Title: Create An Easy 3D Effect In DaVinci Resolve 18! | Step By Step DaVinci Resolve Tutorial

What's going on and welcome back to the channel.
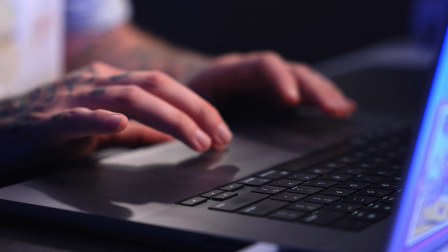(0:01)
Today in this DaVinci Resolve tutorial, I'm going to teach you how to do an effect where the camera goes through a computer screen and comes to the person on the other side. Hey, if you're new here, my name is Josh Haynes. I'm a freelance filmmaker and I bring out videos to help you grow as creators. Consider subscribing if you have not already. Everything we're accomplishing today can be done inside the free version of DaVinci Resolve.
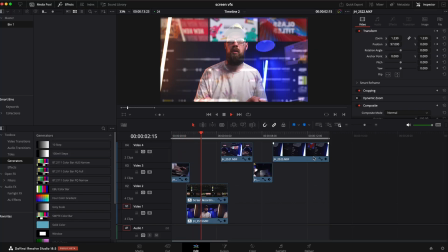(0:20)
Let's load it up and get going. So you can see the sequence I built out as me on the computer, and then it shows the visuals of it going through the screen,
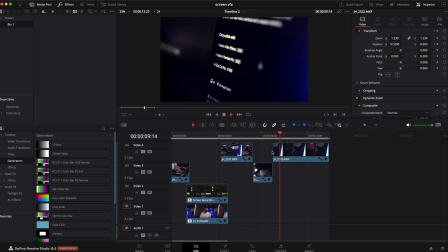(0:29)
side shots of it, my face, and then you can see that I'm showing some shots of the computer. Of course,
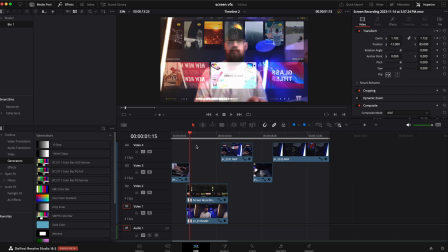(0:34)
the effect and the part that people were talking about the most is the second shot right here where it starts on it in focus, and then you can see it pushes through the glass and my face is there behind. I think it's a really cool effect. And we are going to accomplish this now.
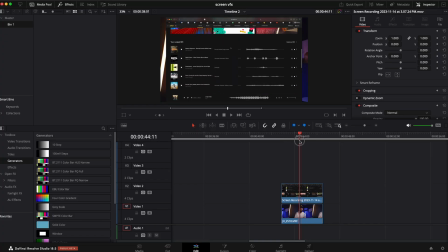(0:53)
If we come over to the raw clips, you can see that I have just a screen recording, and then underneath it, I have me at the computer.
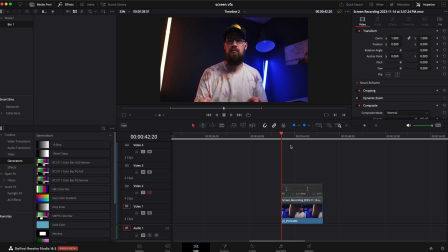(1:01)
Really, it's just me with my face really close to the camera where the computer screen would generally be. I'm just kind of, you know, bobbling my head. I don't really know why, looking like I'm listening to music, even though that is not what I was doing on the screen. I would definitely plan out what you're gonna do. You're gonna get a better effect. So we're gonna break this down into two steps.
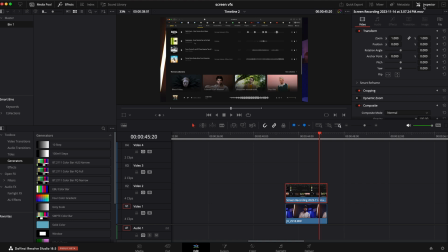(1:19)
Step number one, we're gonna be focusing on the top video. So what we're gonna do is we're gonna go to the inspector, transform, and in here, we're gonna go ahead and flip it horizontal, because if the computer screen was facing us and the camera was behind it, it would be opposite, if that makes sense.
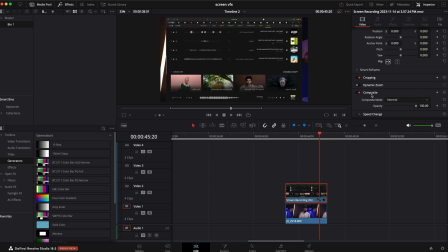(1:34)
And then what we're gonna do is we are also going to go to the composite mode. You can play around with these, which one you like. I think add looks good, as well as screen looks pretty good, and overlay looks okay.
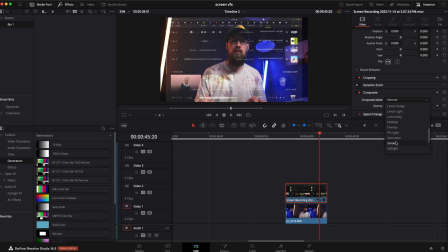(1:48)
It depends on the effect you're looking for. Screen is a little washed out for my taste. Add seems about the same, but just has just a touch more contrast, maybe, in my opinion. Maybe that's just me not wanting to scroll down to the bottom of the composite mode. Not really sure. I do need to size this up.
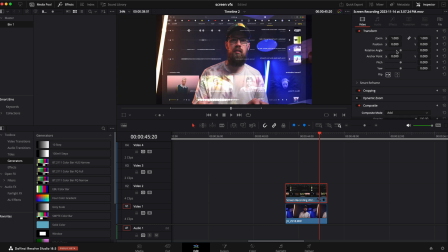(2:06)
Not my screen, that's too big. I need to size up the video clip. So what I'm gonna do is go to the transform and I am just gonna zoom it in. It does not have to go all the way in unless that's what you're wanting to go for. I'm just gonna zoom it in right here where it's just kind of covering up majority of the screen.
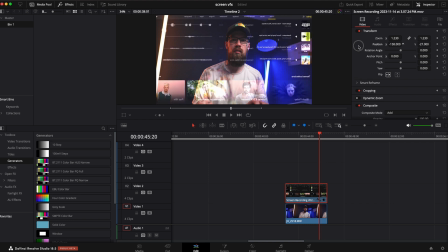(2:24)
Maybe bring it down just a little bit and bring it over here, because I do like seeing the album covers on the side.
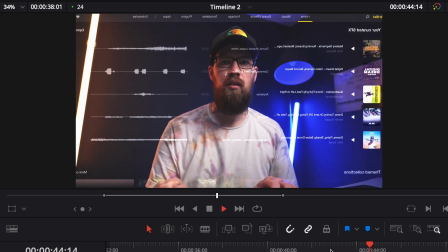(2:32)
I think that's cool. I think that looks great. Again, I did this earlier, so I would record a lot on your screen, as well as I would record your face doing a whole lot of things, because sometimes it didn't look as good when it was scrolling. Sometimes it looked better. This one looked better that it rolled past it and there was a bigger gap where it was dark behind it.
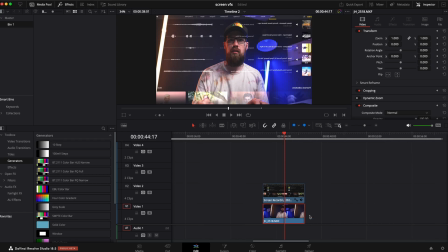(2:53)
The video clip underneath it, if I want to do something to it, the only thing I'm gonna do is honestly maybe give it a little contrast. So I'm gonna go into the color page. I'm gonna make sure I have the bottom clip selected. I am going to make sure I've got some curves on it, maybe just a little bit more because it's a little too washed out. The same thing as the top clip. If I wanted to add a little bit of contrast, I could do that. It always comes down to you whether you like it to be a little more punchy, a little more washed out. There's really no right or wrong way to do that. Before we move on to the next steps and make this an amazing visual effect, let's pay some bills up in this mug and talk about the sponsor of this video, and that is Motion Array. Motion Array is an amazing one-stop shop for all your video editing needs. Me being a video editor, I am always needing something in a hurry.
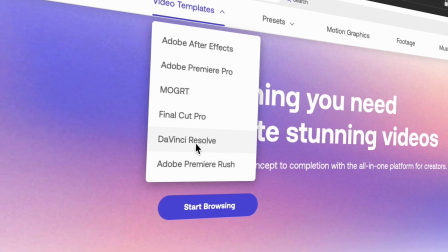(3:39)
Let's say I want a video template and I want it to be inside DaVinci Resolve. I'm gonna click on that.
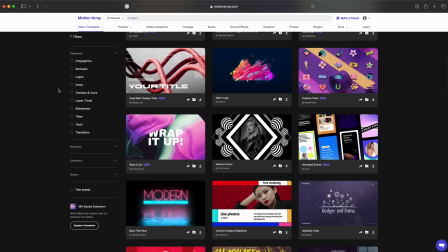(3:44)
They have it laid out so well and have an amazing set of assets. I'm gonna find what I'm looking for. I think that is super cool. I tend to go towards the glitchy style. I'm gonna click on that.
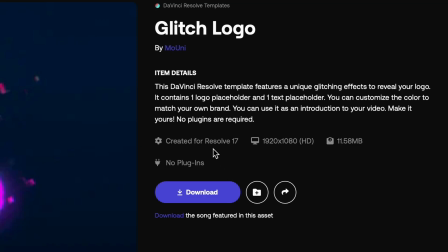(3:55)
I'm gonna make sure it's for what I need. It is. I'm gonna download that.
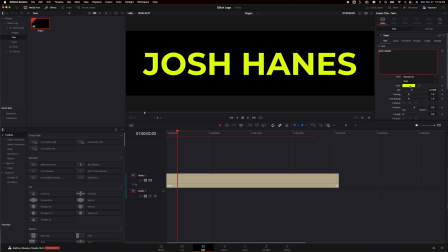(3:59)
I'm gonna load it inside DaVinci Resolve. Each one of these are customizable, so I can make it fit perfect to the project I'm doing.
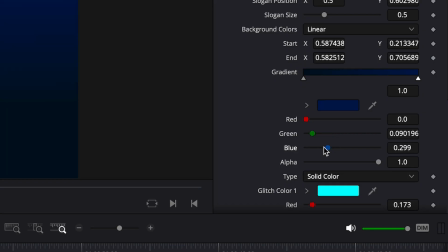(4:06)
If I don't like something, I change it.